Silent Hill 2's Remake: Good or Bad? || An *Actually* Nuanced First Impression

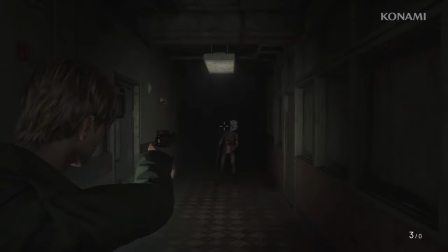495s
Remember, terror is about what you can't see. Anticipation. Tension.
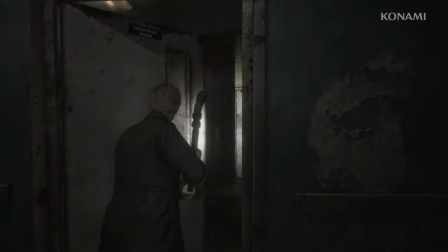499s
The radio emphasizes this concept to alert the players to nearby monsters you can't see, fueling the fear in the mind more than functioning as sonar. The knowing and imagining is more frightening than confronting the monster directly. Also, it's nice to hear that old radio static, but with some nice additional popping added in.
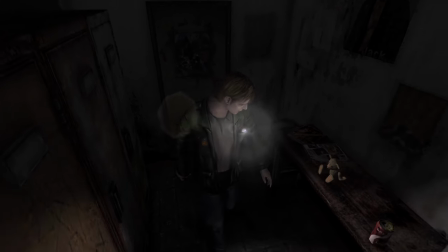516s
It's good stuff. Areas are bigger now, and less claustrophobic to accommodate a lower camera angle that's freely manipulated.
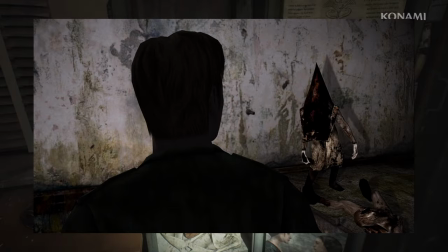525s
Compare this shot to this shot of what I believe to be the same scene, or how the padded cell is pretty flat and boring,
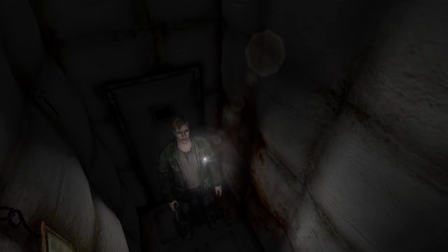533s
not even worth entry in the trailer, rather than being uncomfortably tight and memorable thanks to the benefit of the high camera.
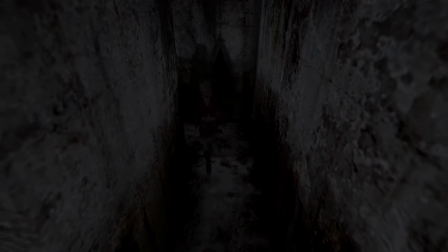539s
I'm curious how the hallway chase scene is going to work if you can't see behind you.
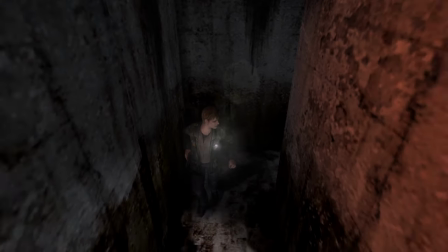544s
It could be a good thing not to be able to see the red pyramid thing as he's chasing you, but at the same time, you'll only ever know if he's there if he's dealing damage,
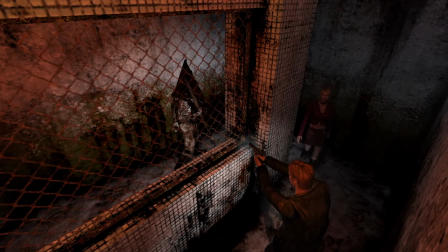551s
or I guess if he's really loud, but not having eyes on Maria also hurts this scene.
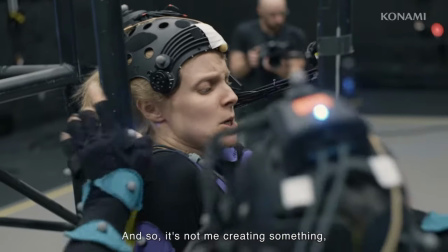556s
I imagine the scene will be overhauled with lots of loud yelling, but we'll see. So when making a game with static cameras, you as a designer have much more control over what players sees, where they go and so on. The change for the third person perspective was a challenge. Look, I'm just a dumb player. I don't know where you want me to look when a scare pops up. I want you to have control over my camera, either directly or by manipulating the environment, which becomes harder and harder to do the more control I, as a player, have over it.
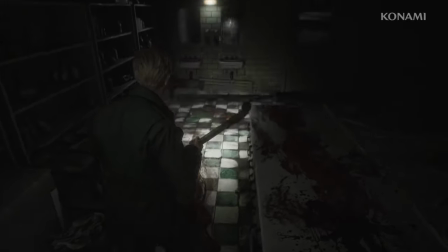588s
And I'm guessing that's why there's an excess of horror stings to make sure I look at the scary thing.
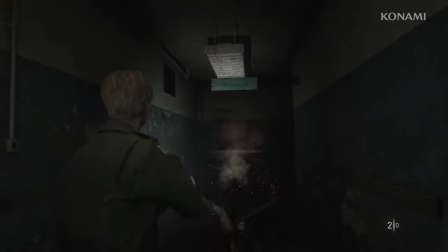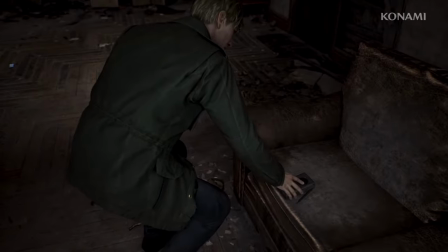598s
The cutscenes are... I don't know. They're not better.
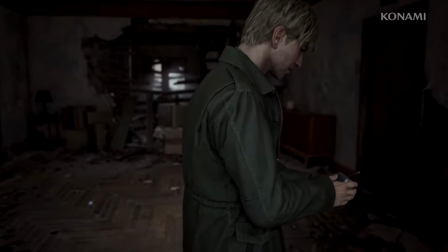602s
The radio scene with the first encounter with the lying figure has it clearly staged behind James, with James himself awkwardly to the right of the screen to make room for it.
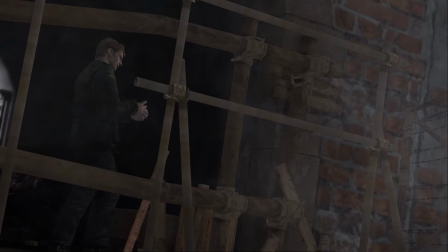611s
In the original, the monster is obscured and only heard as the camera unfocuses on James and swings to the left to focus on the new threat.
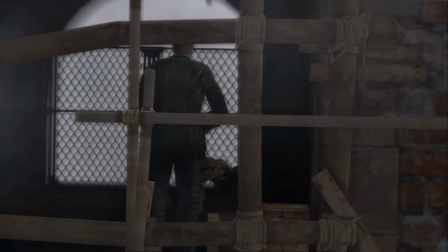619s
It's a slow and uncertain camera, contrasting the fast and bumbling new scene.
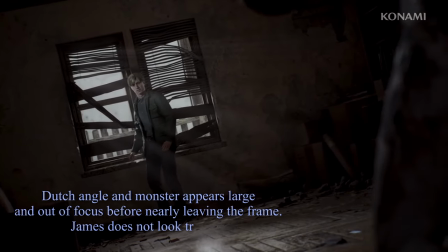624s
James prying the wooden plank also feels like it has little more resistance than tearing off wallpaper.
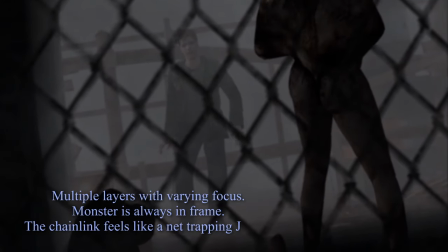630s
By contrast, the original has James back up and bump into the boards behind him with the camera reacting with him.
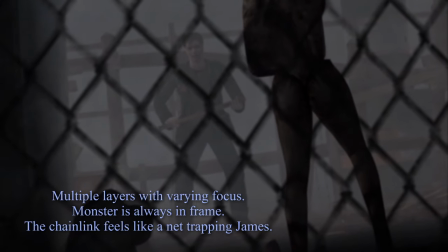635s
This is also accompanied by controller vibrations, which may or may not be the case in the new game. Later scenes overemphasize details like the hospital examination room,
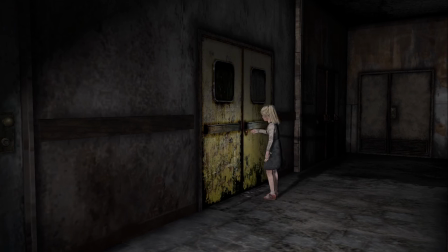644s
which was a normal unassuming door in the original, but now is a towering door of bloody doom in the remake.
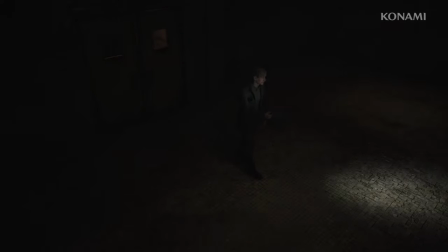651s
Subtle. We can clearly see Laura closing the door behind James instead of a sudden slam behind him. Terror is what you don't see, and for a split second, it's uncertain who shut the door even if obvious a moment later. Not so in the remake. Even these cutaways to the flesh lips monster is very hard to see.
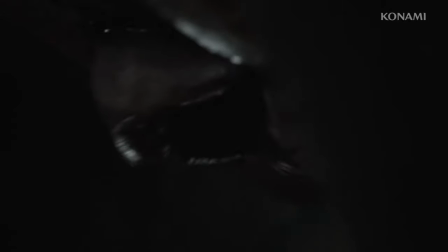674s
Now I agree obscuring details is great, do that, but it's a bit too dark for me to quite tell that it's something to be disturbed by and much too fast before cutting away.
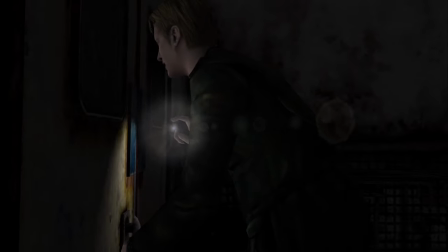683s What are you doing?
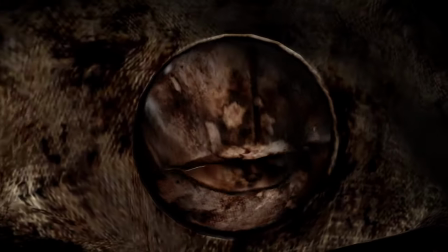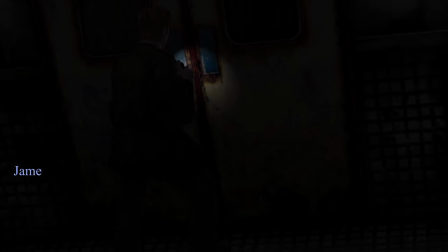691s Here. Open the door, Laura. Why, shut up. I'm a liar.
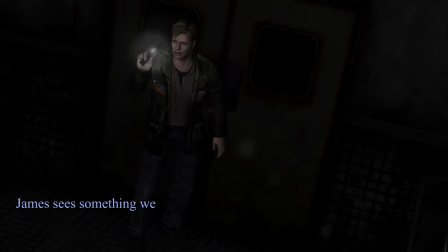698s Want me to open it? Huh? Do ya?
New technology gives us a chance to do things that were not possible during the earlier generations of video games.
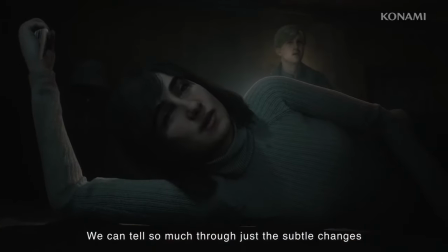709s
For narrative, this is very visible in facial expressions. We can tell so much through just the subtle changes on characters' faces.
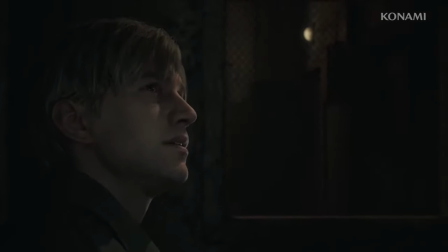717s
Yes, but new technology is just a tool, not an express ticket to good art.
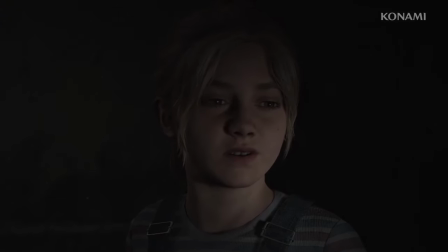722s
See AI. If we're getting more detail, it needs to be detail that enhances the direction of the story.